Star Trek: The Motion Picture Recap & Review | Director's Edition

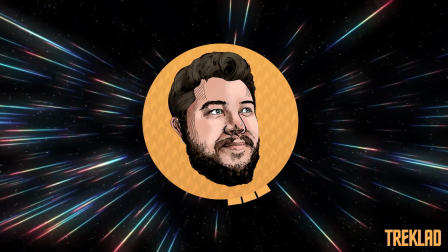12:24 I honestly think if 2001 never happened, this movie would be far more widely revered for its visuals than it is today.
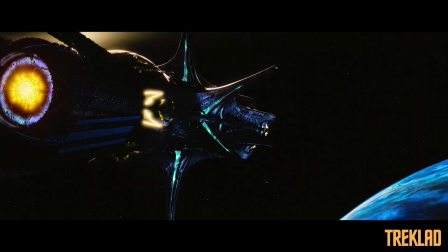12:31 V'ger arrives at Earth, its massive cloud dissipating as it nears orbit.
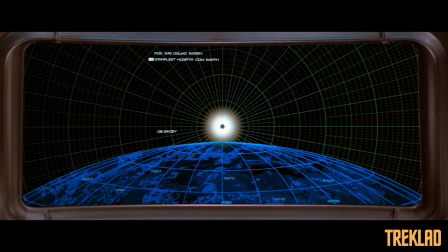12:35 Starfleet reveals V'ger is transmitting a radio signal, its attempt to contact the creator.
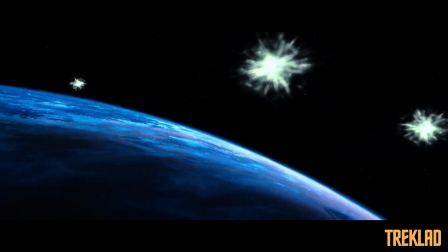12:40 Not receiving a response, V'ger positions energy orbs around the planet, rendering its defence system useless in the process.
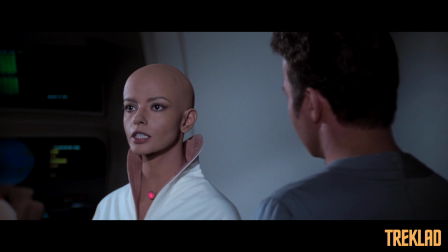12:47 The ILEA probe states the orbs are there to remove the planet's carbon unit infestation, which V'ger believes is preventing the creator from responding.
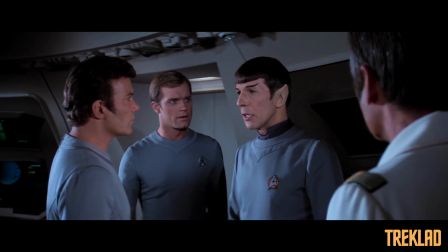12:55 The crew realise V'ger expects the creator to be like itself, a machine.
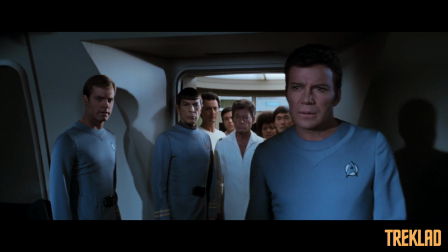12:59 The crew reason with the ILEA probe, with Kirk promising to disclose the information V'ger demands if it removes the destructive orbs from orbit.
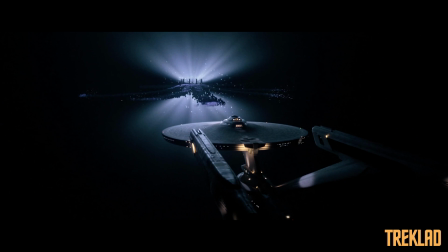13:07 The ILEA probe agrees, and the Enterprise is pulled towards a central complex that is rapidly filling with an oxygen atmosphere.
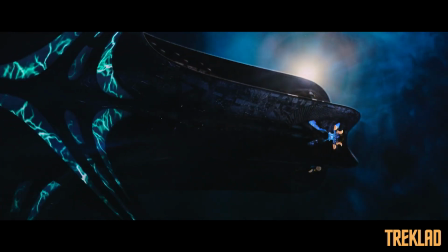13:14 Another new effect shot here helps add more definition to the V'ger vessel. This may be a controversial opinion, but I didn't really like this.
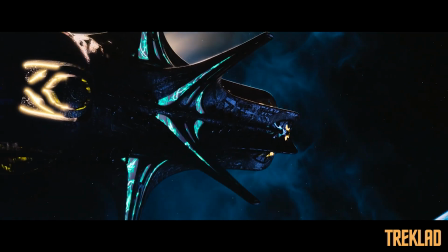13:21 I found it a bit too colourful and stood out too much as a new addition to the version.
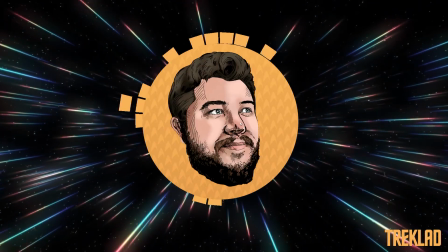13:25 I much prefer V'ger looking dark and mysterious, and always found the ship to have an almost Giga-esque vibe.
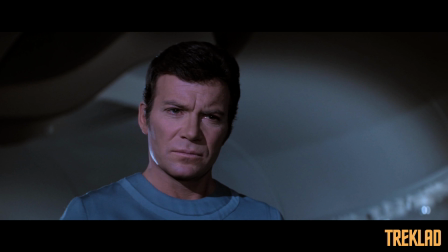13:32 This new shot, unfortunately, just didn't do it for me. As a failsafe, Kirk puts Starfleet Order to 005, the Enterprise is auto-destruct on standby,
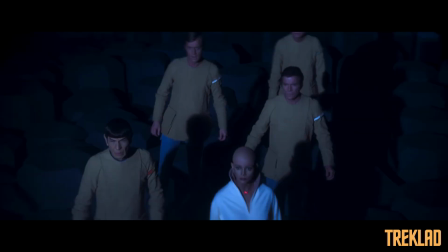13:41 and heads to the central complex with Spock, McCoy, Decker and the ILEA probe.
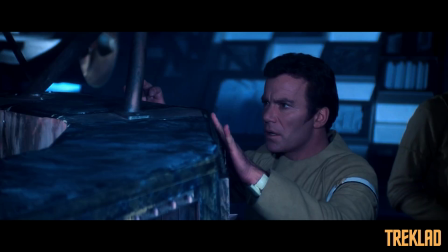13:46 Arriving at the complex, the landing party discover an old probe which Kirk identifies as Voyager 6, an ancient Earth probe.
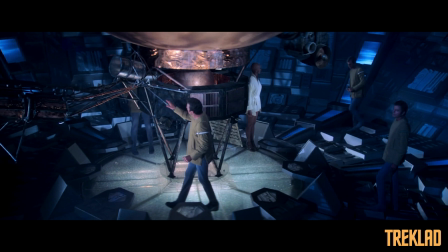13:54 Voyager 6 was lost through a black hole which the crew assume must have emerged on the other side of the galaxy and was repurposed with advanced technology to complete its mission.
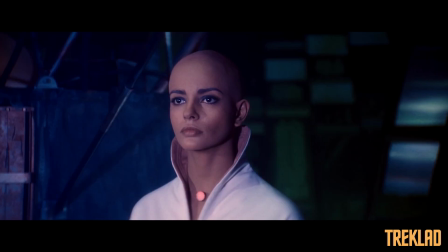14:03 Kirk calls up the probe's old NASA code to complete transmission, but VEGA suddenly destroys its own antenna to prevent reception.
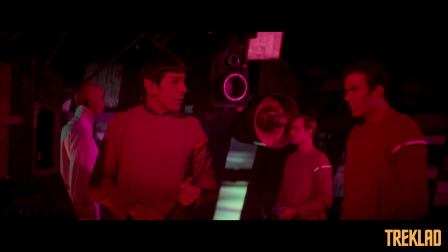14:10 The team realise As V'ger wants to evolve beyond its original mission, and needs the creator, a human, to accomplish that goal.
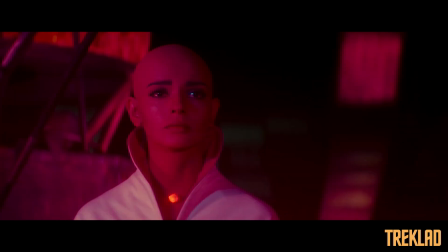14:17 The Aliyah Probe repeats V'ger's design to join with the creator, and Dekka offers himself.
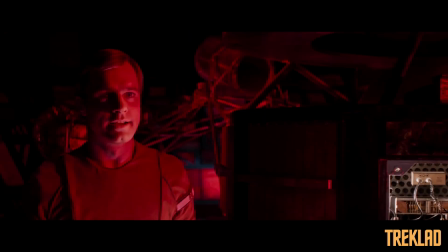14:22 Kirk attempts to stop him, but Dekka tells Kirk he wants this as much as Kirk wants the Enterprise.
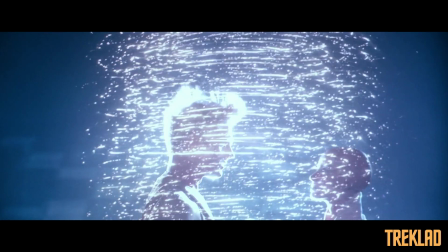14:27 Bright lights form around Dekka's body as the Aliyah Probe moves in. The two merge into a new lifeform as the lights begin to expand outwards.
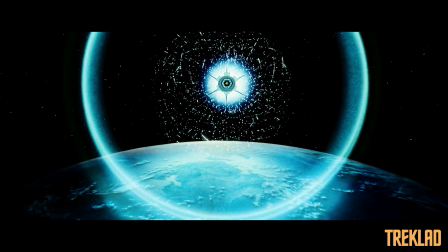14:35 The remaining landing party return to the Enterprise as V'ger explodes, leaving the ship and Earth unharmed.
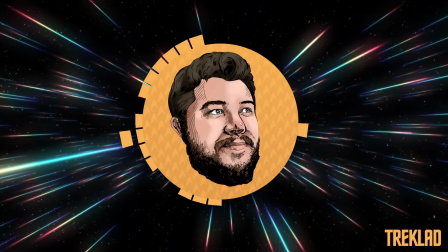14:41 It got a little busy and borderline convoluted for a second, but what a wonderful climax this was.
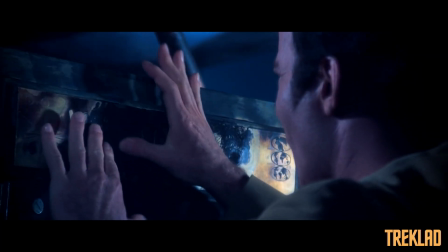14:46 The truth behind V'ger's origins is an awesome twist,
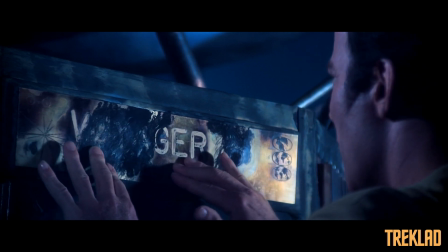14:49 and such a great hard sci-fi concept that never fails to get me thinking about our real Voyager probes that have now long departed our own solar system.
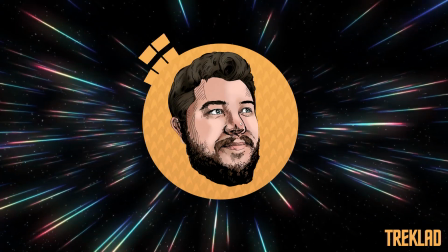14:58 Where in the universe are these probes, and could this actually happen for real someday?
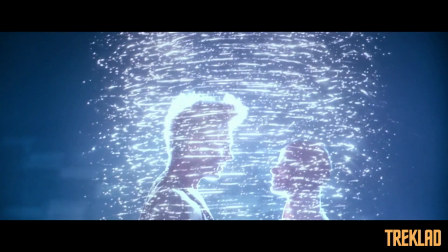15:02 We also get some warmth here in the Dekka and Ilea merger, but it's still a little lacking.
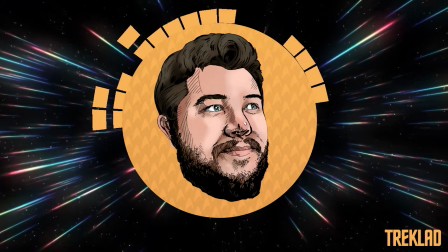15:07 Their love story was incredibly scored musically, but everything else fell a little flat for me unfortunately.
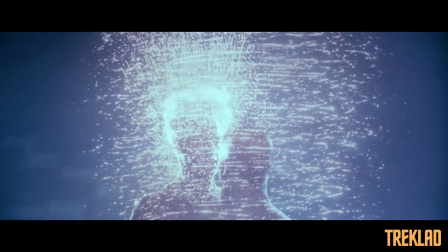15:12 But despite that, the idea of the two combining to create a new lifeform is a very hard sci-fi trek and, again, never fails to stir up my imagination.
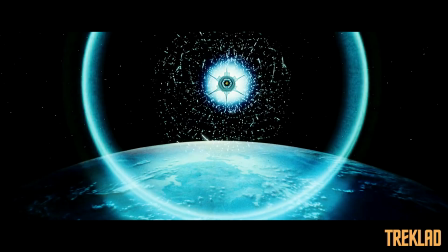15:20 I guess that's the real romantic core of this movie. One quick final moan though. The visual of V'ger disintegrating in the new director's edition looked pretty rubbish.
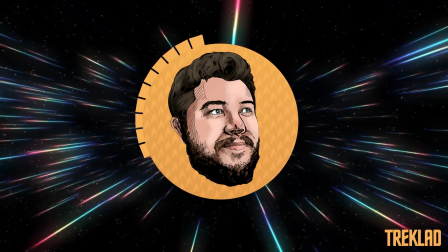15:30 It's easily the worst effects shot of the new edition.
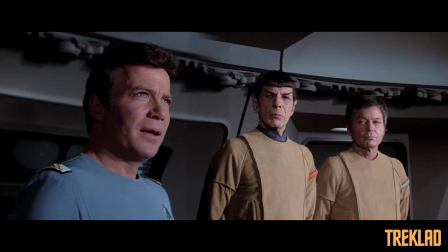15:32 Back on the bridge of the Enterprise, Kirk, Spock and McCoy and the crew speculate on what they've just seen, the possible birth of a brand new form of existence.
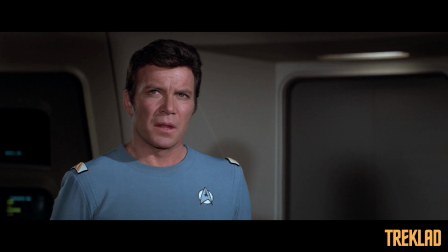15:40 Kirk requests to Starfleet that Dekka and Ilea be listed as missing and orders the Enterprise to head out there,
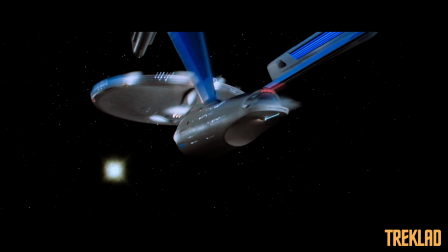15:46 that-a-way, as the ship warps away to start a brand new adventure.
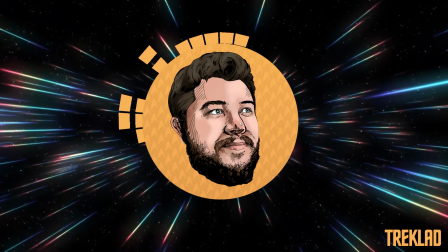15:50 I don't remember ever disliking the motion picture, but as I've grown older and gotten more enjoyment from understanding how something is made,
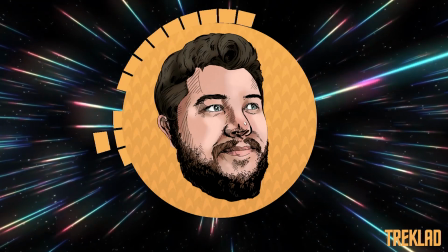15:56 I've come to love this movie far more than I ever did. This used to be something that I'd only watch every few years or so, and even then I'd need to be in a particular mood.
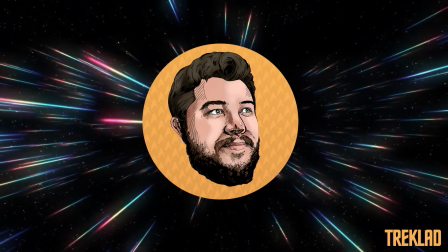16:05 But now, perhaps due to modern Star Trek's faster pace, emphasis on pew-pews and lack of scientific focus,
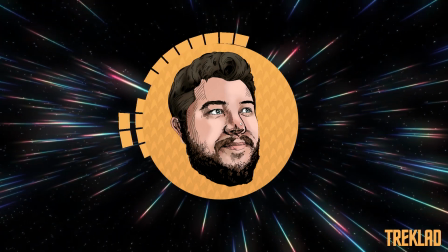16:12 I do find myself needing the motion picture more and more as a powerful reminder of just how stimulating Star Trek can be as a visual spectacle,
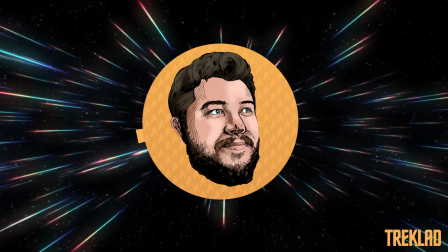16:20 as well as something to inspire. Is it perfect? I don't think so.